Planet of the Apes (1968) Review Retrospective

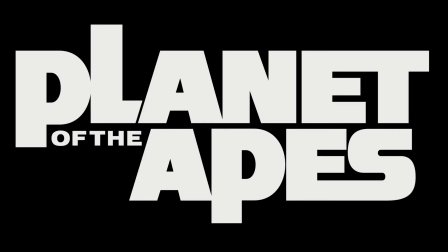[0:06]
Ever since its 1968 release, Planet of the Apes has maintained a certain relevance.
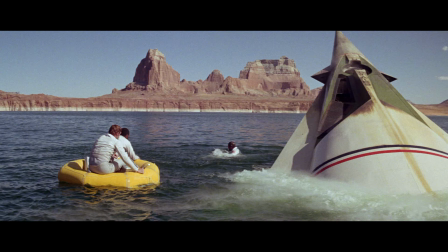[0:12]
It is a stark, cautionary tale that continues to be as imminent,
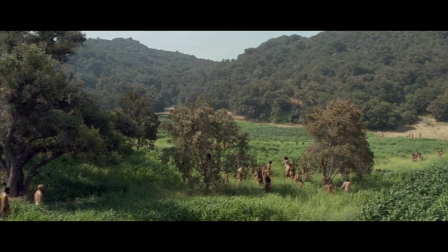[0:17]
depicting a future in which human beings' tendency to be the arbiters of their own demise is not only explored,
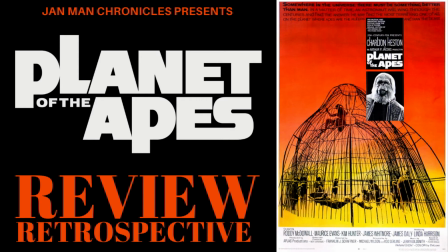[0:24]
but eerily realized. Hey everyone, this is Jan Mann,
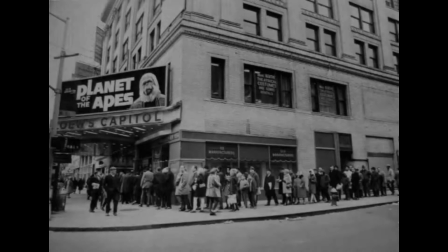[0:29]
and this is a look back at Planet of the apes directed by franklin j schaffner the mark and impact planet of the apes has made on culture has reverberated since its release there have been
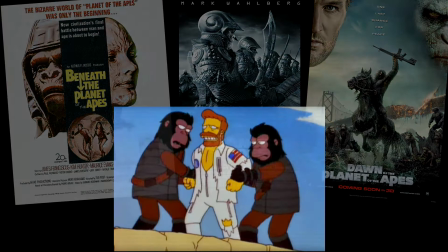[0:42]
numerous sequels remakes spoofs and references within pop culture while on one hand
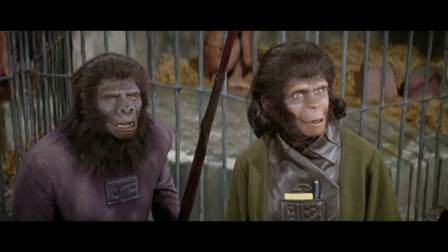[0:48]
it does seem pretty silly or more than far-fetched that apes would become talking rationalizing
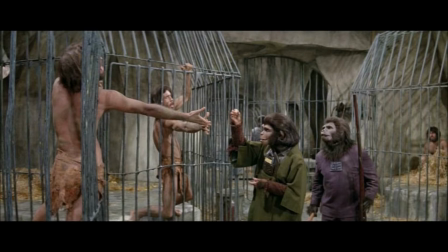[0:54]
creatures that enslave humans forbid free thought and bury history on another,
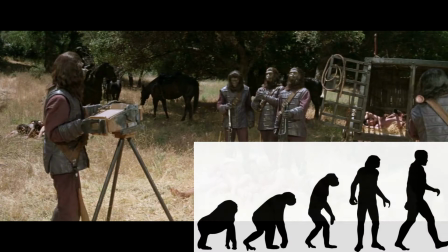[1:00]
this depiction, alongside the allegory of humans' own evolution and history of doing such things themselves, doesn't seem all that far-fetched. It's made all the more eerie that such behavior could likely result in the world's demise,
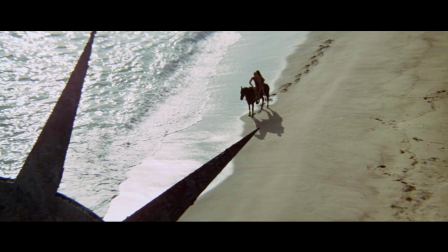[1:16]
hence the movie continuing to strike a nerve with audiences.
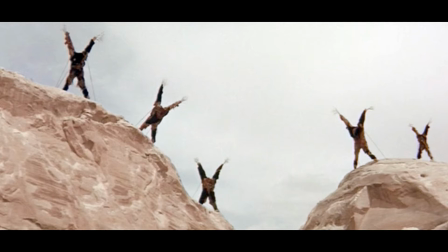[1:20]
The movie does a fantastic job, too, of taking its time to set up this bleak future.
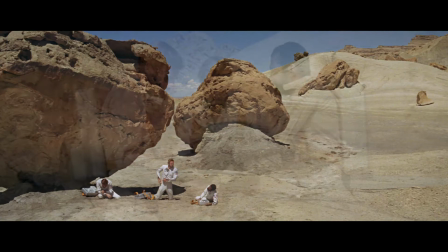[1:27]
It keeps the audience in the dark and allows them to travel with Taylor and his astronaut crew to discover this land of another time,
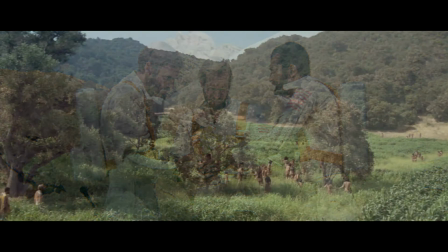[1:35]
which at first seems desolate, without life forms of any kind,
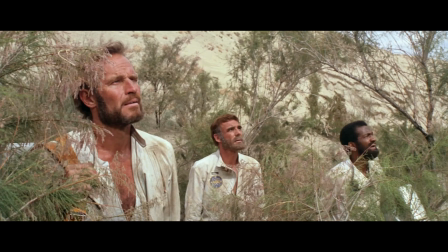[1:40]
until discovering humans, who are unexpectedly quite primitive.
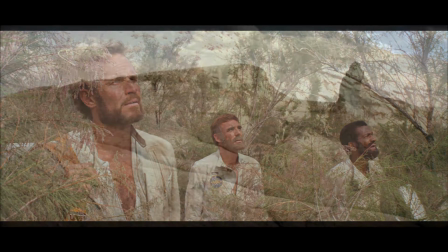[1:44]
The movie then continues to wisely take its time, building the mystery of the situation and the land. In fact,
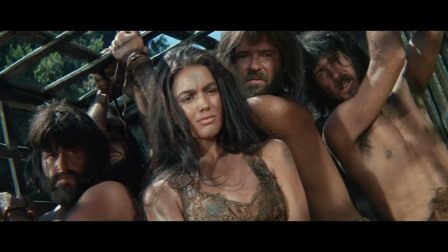[1:52]
it's nearly 30 minutes into the movie before it's revealed that these primitive humans are the ones being hunted and enslaved by the walking,
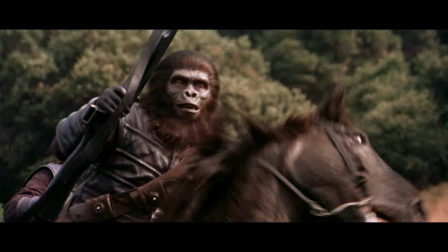[2:00]
talking, intelligent apes. Therefore, that first camera shot of an ape on horseback turning to reveal his face to the camera is crucial.
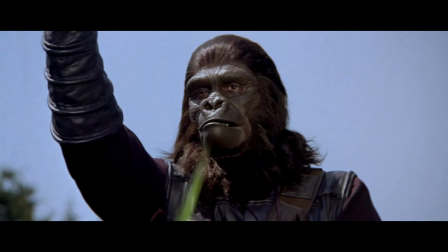[2:10]
If it were to look awkward, goofy, or unrealistic, especially to a more modern audience, it would take one out of the deliberate, effective setup of the movie.
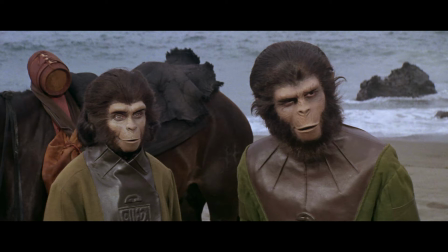[2:20]
Fortunately, the makeup looks, and largely holds up, really well, particularly in and around the eyes,
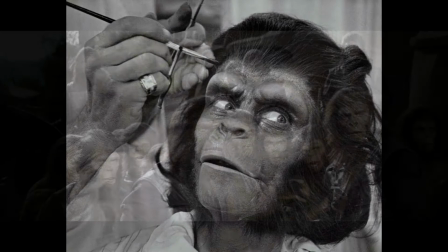[2:27]
making the apes and the actors underneath look real, giving them the ability to convey various emotions.
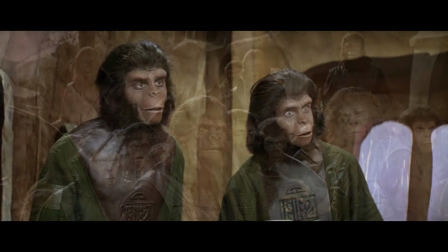[2:34]
Though there is certainly some noticeable limitability in the mouth area,
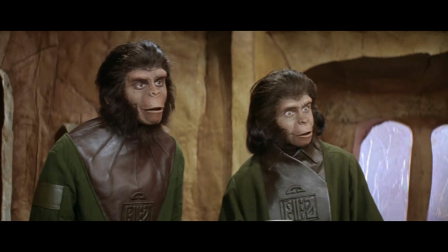[2:38]
as one can tell that the actors are really having to accentuate their lips and
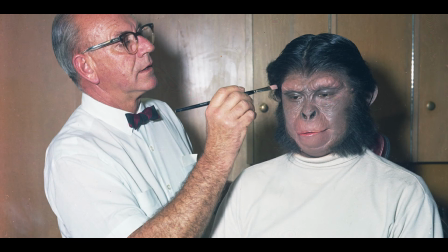[2:43]
jaw to get the mouth portion to move in a way that matches the words being spoken. Today, the right makeup and special effects artist could do this more effectively and without the need of CGI,
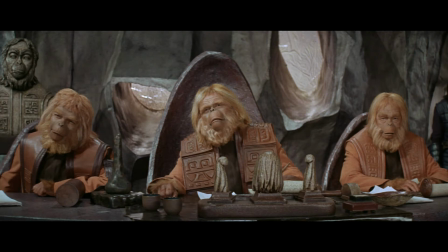[2:55]
but this lack of detail isn't distracting enough to where it takes away from the overall effectiveness of the plot.
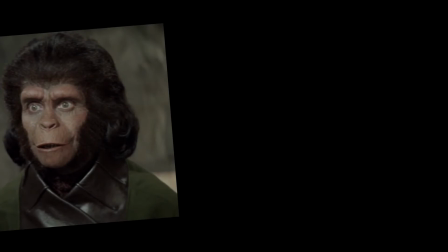[3:03]
Moreover, the performances of Kim Hunter as the empathetic scientist Zira,
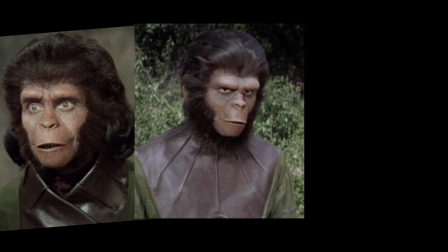[3:08]
Roddy McDowell, who likewise plays a more open-minded Cornelius,
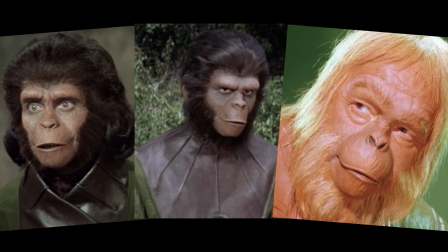[3:13]
and Maurice Evans' more closed-minded Dr. Zaius, are dynamic and come through the layers of makeup.
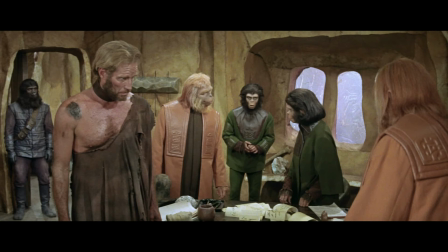[3:20]
Though all the actors, both in and out of makeup, suit the film,
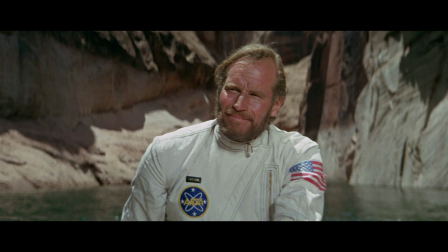[3:25]
further in effectively helping to capture the movie's overall foreboding tone and message.
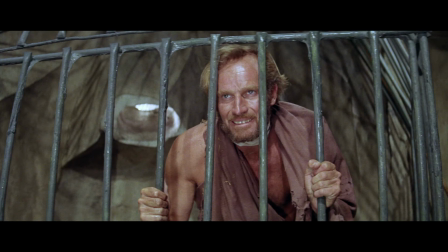[3:31]
Charlton Heston slides right into the role of a man who has become cynical towards humans, but upon discovering the, quote,
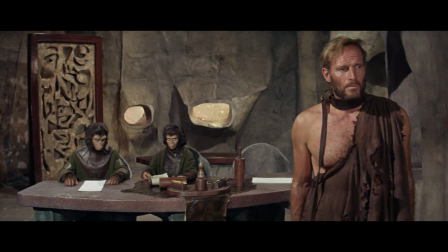[3:38]
madhouse that he finds himself in, he becomes woeful of the grave mistakes humans have made that led to this situation,
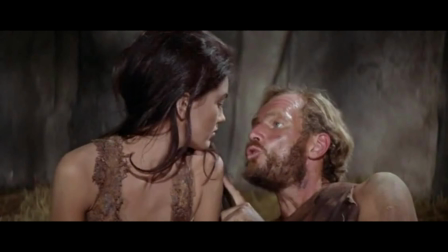[3:47]
and consequently and ironically, desires affection, comfort, and companionship from another human, in this case, the primitive Nova.
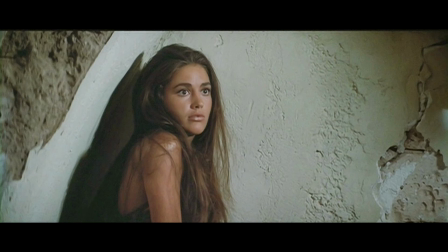[3:56]
Played by Linda Harrison, Nova acts on basic instincts. Her emotions relying on facial and eye expression, never uttering a word, all while being naturally, radiantly beautiful.